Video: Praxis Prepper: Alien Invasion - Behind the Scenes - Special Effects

So, let's go back to the drone coming back to my house and offing my neighbor. Sorry, this is a spoiler alert. My neighbor gets offed. So, here he comes up here.
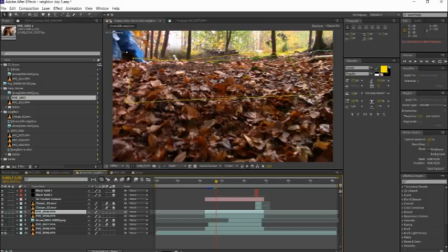[4:24]
You see this little yellow mask, the little yellow line that goes around the leaves.
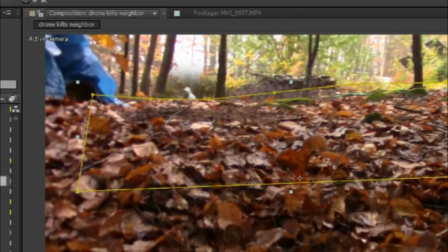[4:29]
What that's doing is keeping the leaves on top of my neighbor because my neighbor, remember, is being composited up into this scene. And without those leaves there, you can turn those off, you can see that his body just extends right down over the foreground. So we've got this extra layer of the foreground turned on to make him seem like he's back there.
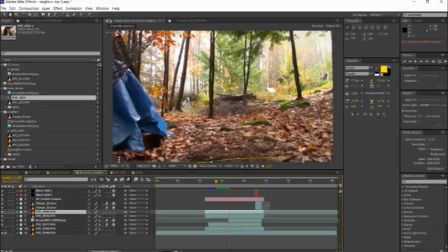[4:50]
And he's kind of doing his thing there. Now the mask moves away because I don't need it anymore because there's nothing that's supposed to be covering him.
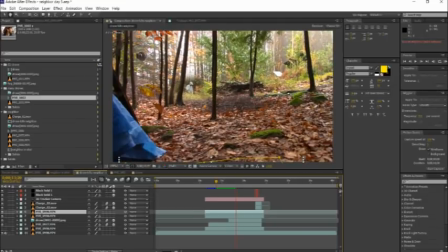[4:58]
And you'll see from behind these trees to the left-hand side of the screen, there's a little drone coming through.
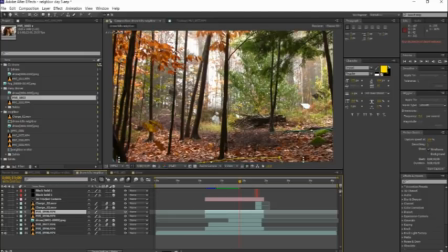[5:07]
And that drone obviously is being composited in as well. And I have a layer of these trees on top of the drone. Which layer is that? This one right here, yeah. You can see these trees. I used a type of mask called a luminance key that is covering up anything that's dark.
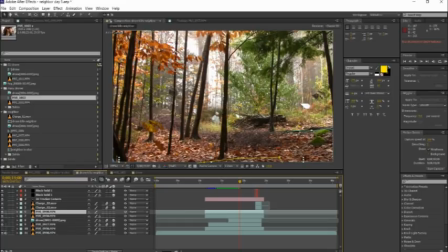[5:26]
I was fortunate. The trees here are all in silhouette. So by having anything that was dark in that layer composite over things in the background, and I was able to very easily just mask these trees back over the objects that are being composited into the scene.
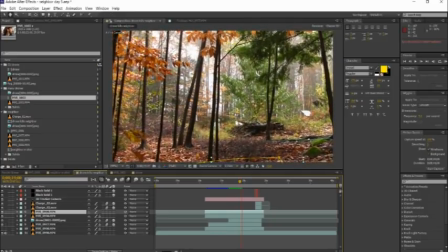[5:41]
You can see the little drone come spinning over here. And we're not really getting to see this stuff super close yet.
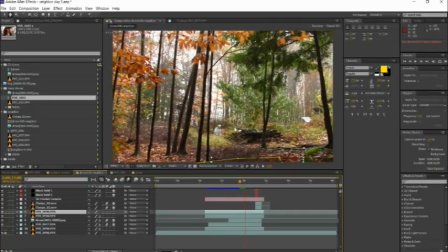[5:48]
I want to kind of keep it mysterious.
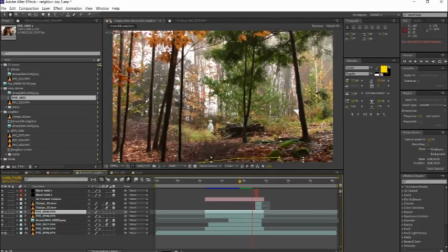[5:51]
And you see the neighbor character is sort of noticing what's going on, and he spins around to maybe take a shot off at it.
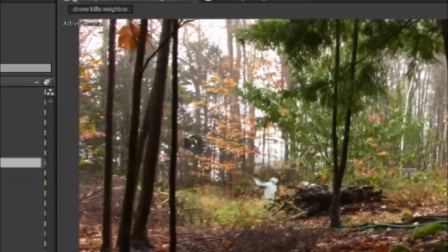[6:00]
and then you have some laser effects coming up and I'll just step through these one
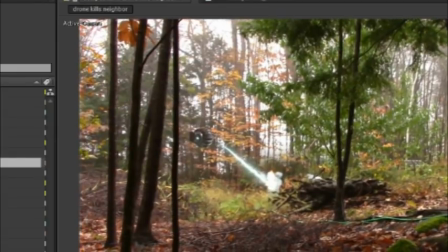[6:07]
blast down his stomach and then we have this small explosion effect that comes in here and another blast creating
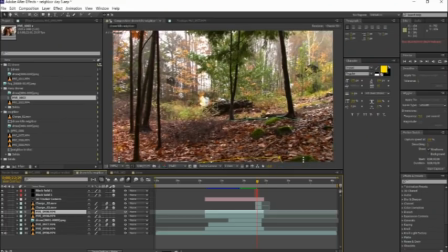[6:18]
a secondary explosion just really quick really clean and efficient didn't want to do a whole big thing of and the neighbor goes falling back down and that syncs with me acting by kind of shaking the camera and moving off as though I'm as though I'm hiding right there. We can play that through a little bit more smoothly there but
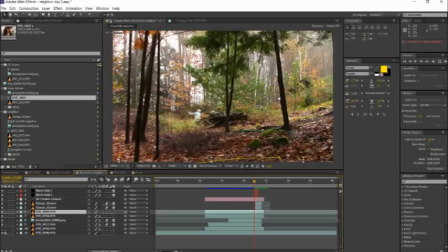[6:41]
it's pretty organic and once the sound effect gets in there it can be pretty nice I think. So that's it. I'm doing a lot of shots like this to get the series feeling like there's a real menacing alien threat going around. Again, I'm trying to keep it realistic, but I think it's important for the fun factor, the drama factor, to have this kind of stuff in there, and, you know, to be honest, I have a lot of fun doing it, too. So, that's it. I hope you found this interesting, and I hope you're still enjoying the series. And if you're watching this before the series launches on Patreon, I hope you enjoy the upcoming series. I'm going to be releasing this video, uh, this and the other behind-the-scenes videos later on in YouTube to everybody, but for you right now, maybe you haven't even seen the series yet. It hasn't started yet. That's it. Thanks for watching.